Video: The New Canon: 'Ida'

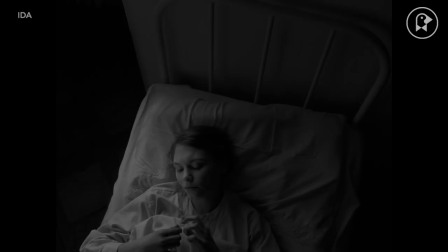0:13 Pawel Pawelkowski was bored with cinema's tricks.
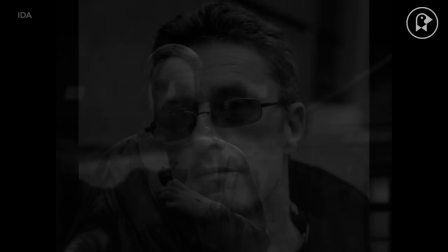0:17 Close-ups, handheld camera, on-the-nose music – all postures and pretend emotions,
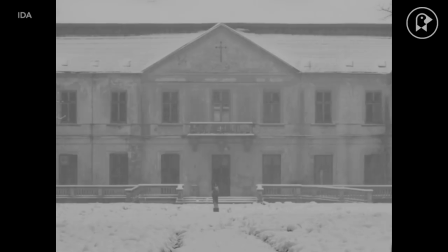0:23 the Polish-born UK-based director told me on the release of his fourth feature. Coming after a personally fraught, extended professional silence,
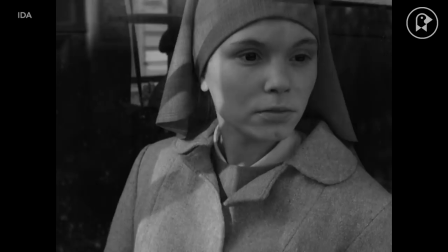0:33 Ida was a restless attempt to jumpstart both career and love for film.
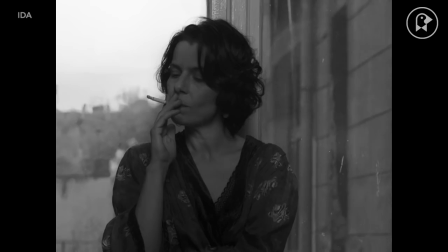0:40 Set in early 1960s Poland, Ida follows Anna, a young novitiate soon to take her vows.
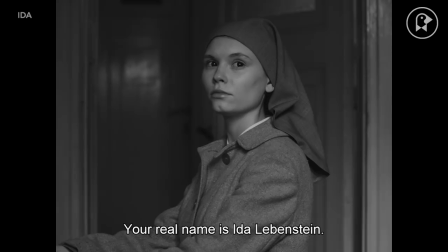0:48 Before she does, she is encouraged to meet her aunt and only living relative, Wanda, a hard-living former state prosecutor,
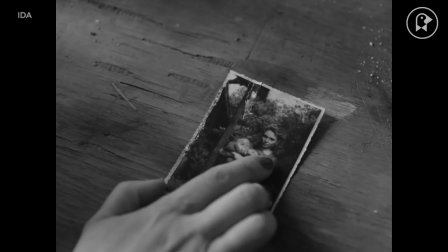0:55 who tells her that, in fact, Anna is Ida Lebenstein, a Jew whose family were killed during the war in mysterious circumstances.
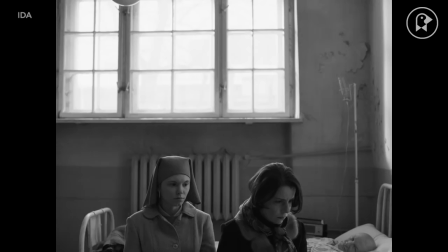1:06 And so Anna and Wanda set out to uncover this dark family secret, which will profoundly impact both their lives.
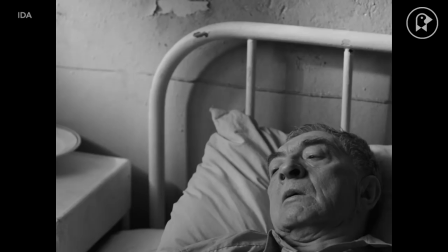1:16 The plot could readily suggest a fast-paced thriller, perhaps even a revenge saga,
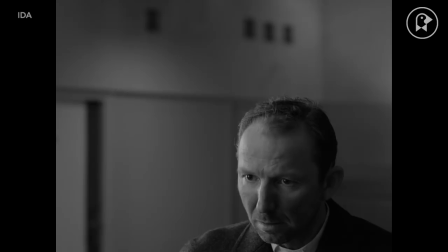1:21 but that disregards Pawelkovsky's habitual interests and, here, subversive ambitions.
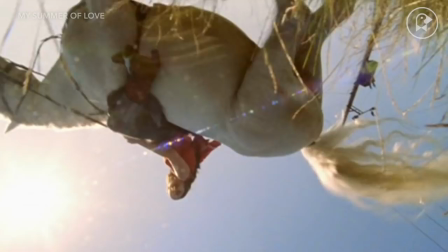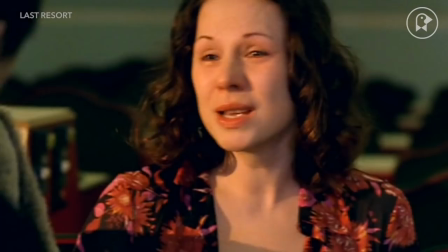1:35 His earlier features are intimate, atmospheric, character-based stories, often throwing two disparate, desperate people together.
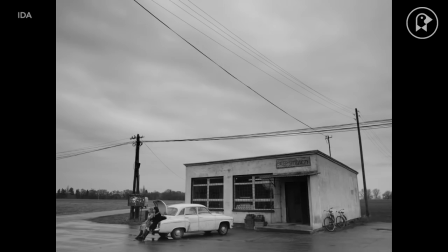1:44 And while a documentary background informs his work, it's realized with a keen, distinctive artistry.
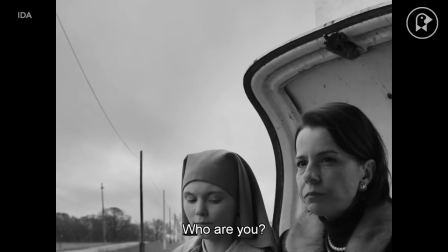1:52 Ida strips this aesthetic down even further. Pawelkowski experimented with a monochrome, almost photographic form.
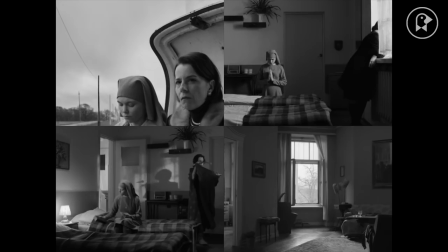2:00 The camera rarely moves. Entire scenes play out in locked-off shots.
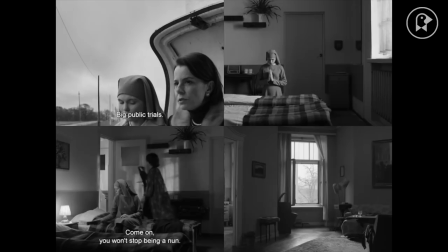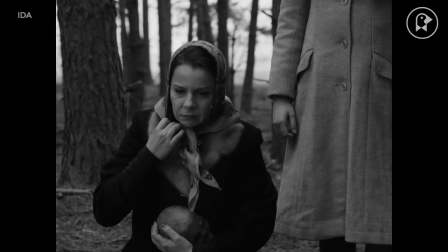2:15 Characters are effectively contained, held by imposed social or innate personal restraints within this unyielding world.
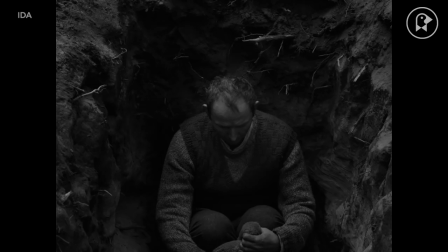2:28 Given what Anna and Wanda learn about their family's fate, it also evokes a country trapped by its guilt and unable to truly move on until it acknowledges complicity in past sins.
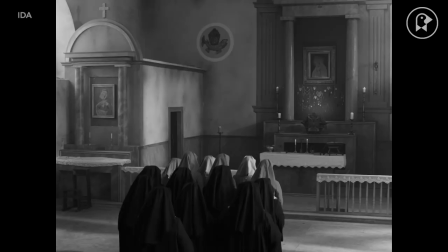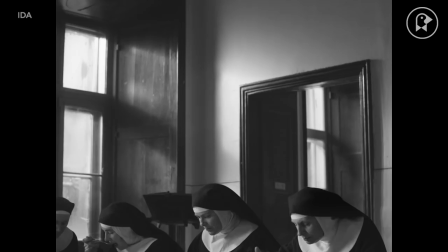2:50 Pawelkowski does something else with his squarer 4-3 Academy ratio frame that's unique.
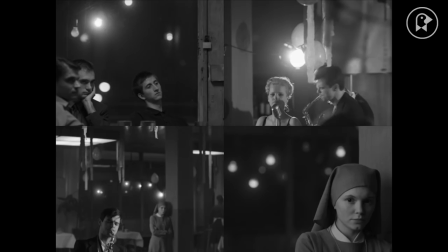2:57 He tilts his shot slightly higher, so there's frequently what the industry would call a large dead space above his characters' heads.
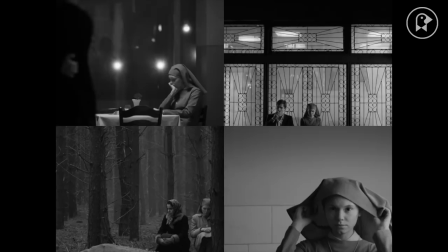3:05 But in Ida, given the mystery hanging over these characters and their own spiritual and emotional turmoil,
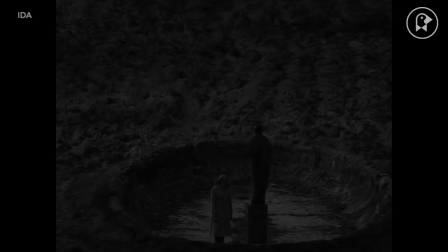3:13 questioning overarching authorities and their roles within it, this dead space comes alive.
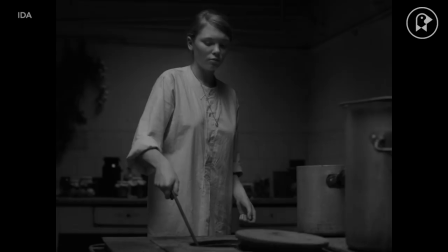3:19 It literally serves a higher purpose.
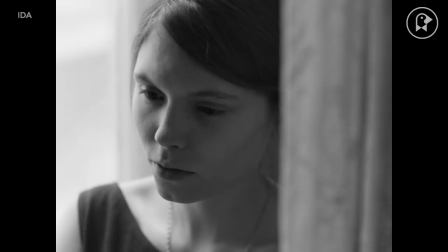3:23 Yet when Ida herself starts to break out and find her own way, the camerawork shifts too.
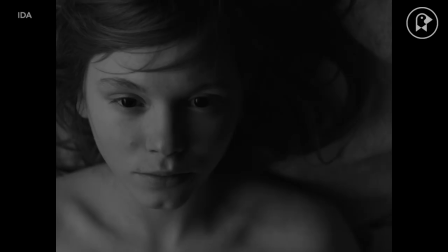3:30 Now it starts to reflect her different perception of, and position in, her world.
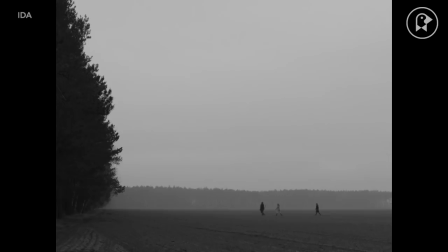3:38 One might argue that liberation through experimentation drive character and filmmaker alike.
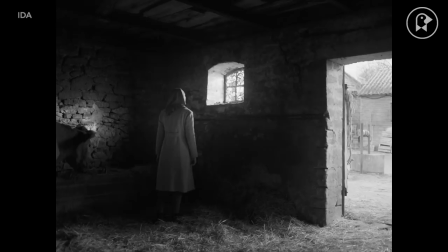3:45 Pawelkovsky gambled on unknown collaborations. Young DOP Lukasz Szahl took over the cinematography on the second day of shooting,
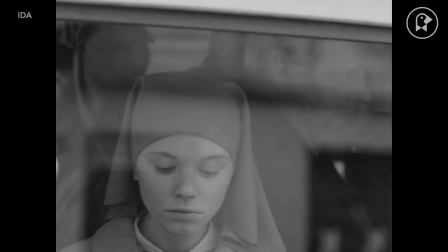3:54 and found his innovative, stylized imagery justly acclaimed.
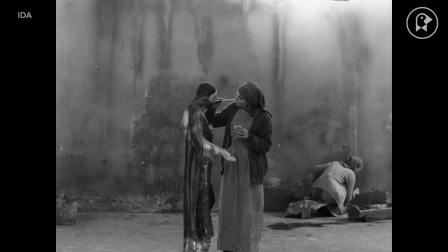3:59 Lead Agata Trzebukowska, found in a Warsaw café, had never acted before.
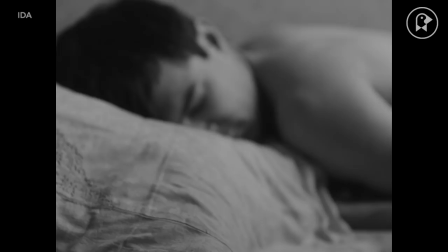4:05 But her alert expressiveness embodies Anna's slow-burn self-discovery.
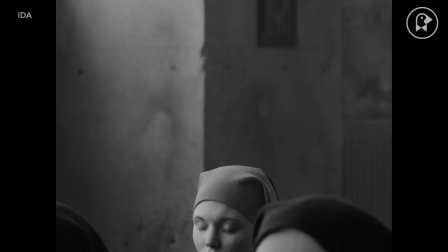4:11 Ida is a dark film about guilt and faith, regret and loss,
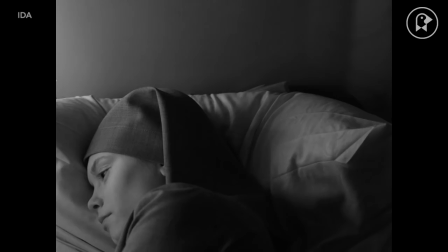4:15 but one so beautifully elegant and brutally honest can never be a dour one.